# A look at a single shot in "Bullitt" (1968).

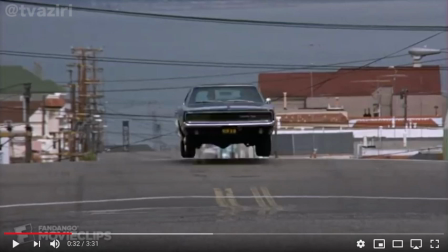All right, let's watch a little bit of the amazing car chase from the 1968 Steve McQueen movie, Bullet.
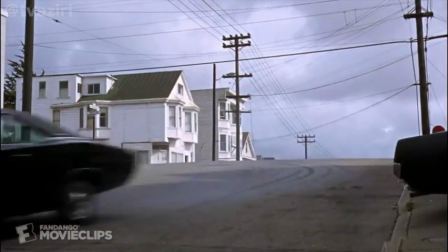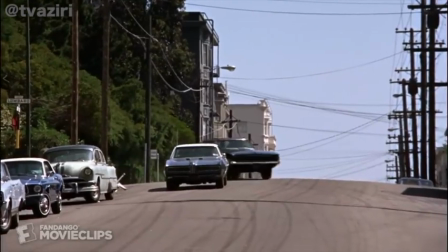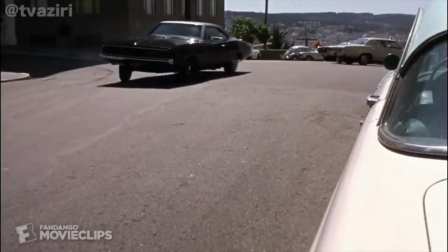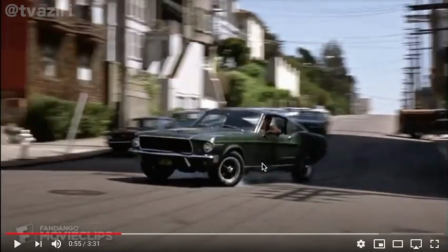Okay, did you see that? Did you see that? I've seen this movie a million times. I don't know if I've ever actually consciously noticed this.
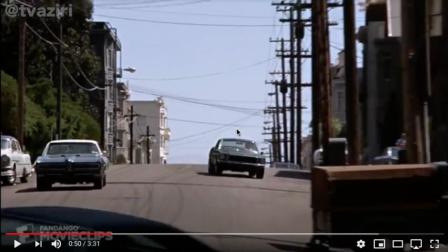I'm going to play it again. I went back a little bit. I'm going to play it again.
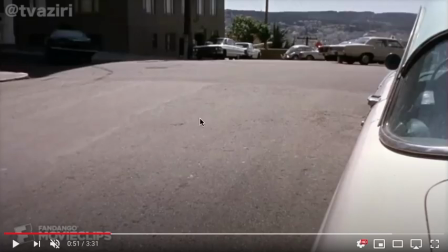So what is going on in this beat here where the camera is locked off, camera's on a tripod, probably for safety concerns.
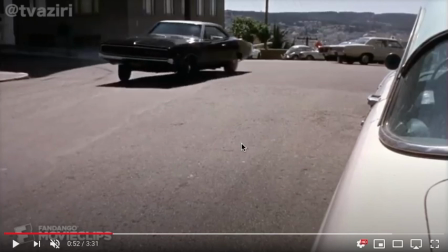There's probably not an operator there. Here comes a stunt driver skidding toward camera.
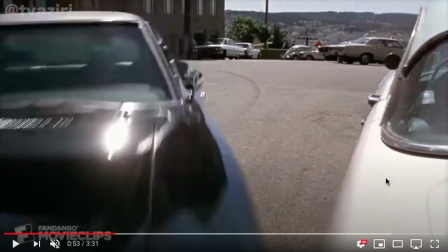swings around and is heading right to the camera going frame by frame it hits this parked car which this parked car is being uh shoved out of the way
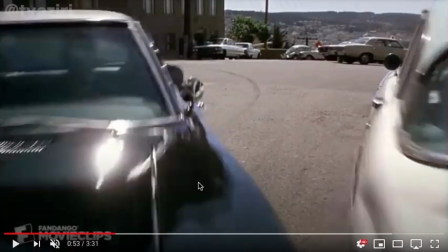and then it's all gone i'm gonna go back one frame here's this car the bad guy's car skin mark this car getting out of
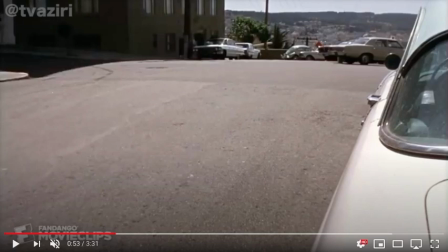the frame and then it's completely gone so one two three four five six seven eight frames this uh this shot goes on so what's going on here
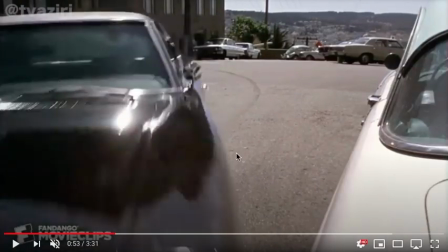well the filmmakers the editors they really wanted to keep this shot going they wanted to give this shot more tail and maybe at the you know
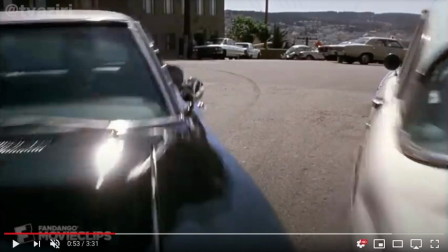the frame where they cut out of the camera actually got knocked over and probably revealed something that the director and the editors did not want to get revealed c-stands camera crew who knows or the camera just flying out of frame you know tumbling around because it just got knocked off the tripod but they wanted to keep that moment going they wanted to keep that angle going maybe to let the sound effects continue
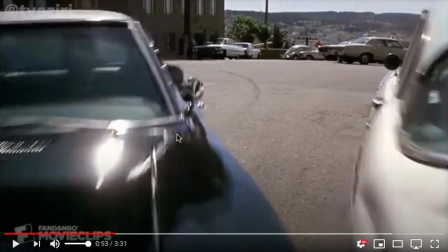to work their magic so what is going on here what this is revealing is a piece of film
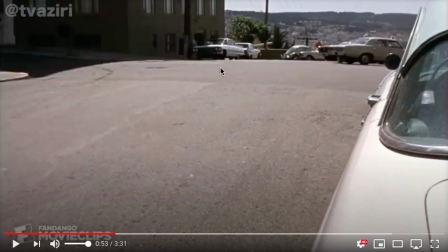that is before the car's squealing into frame. So the reason we know it's before is because there's no skid mark there and it's, you know, just like that.
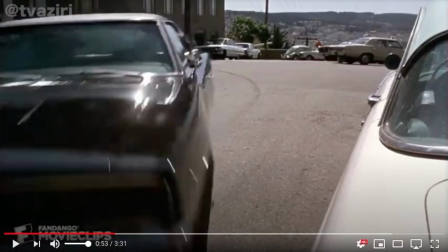So what this shot does is a little bit of time travel. The shot just keeps moving forward in time and then it goes back in time.
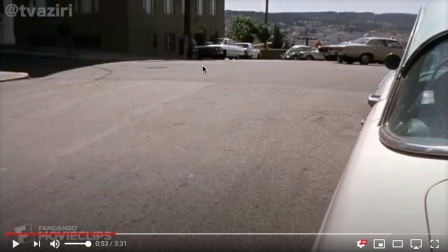Now, sound effects work and there's a big car crash sound effect there.
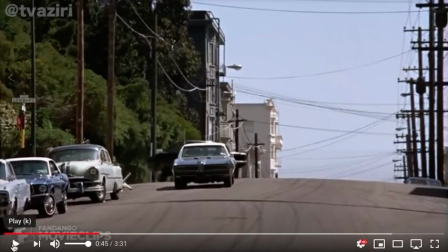It's pretty cool, but in motion, I don't know. Do we notice it? And most filmmakers today might actually leave the camera tumbling in frame.
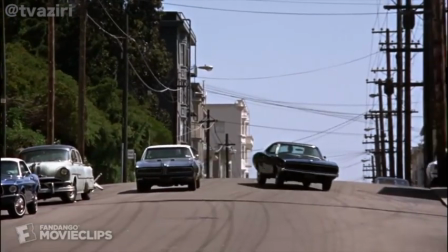Who knows? Let's see it one more time.
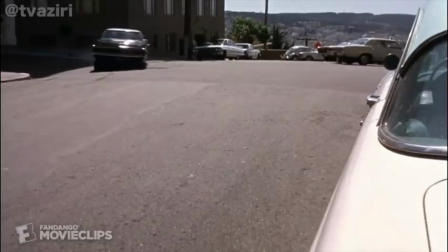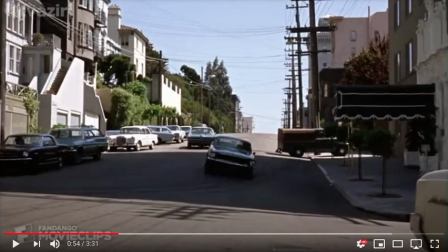I don't know. I think that's pretty cool.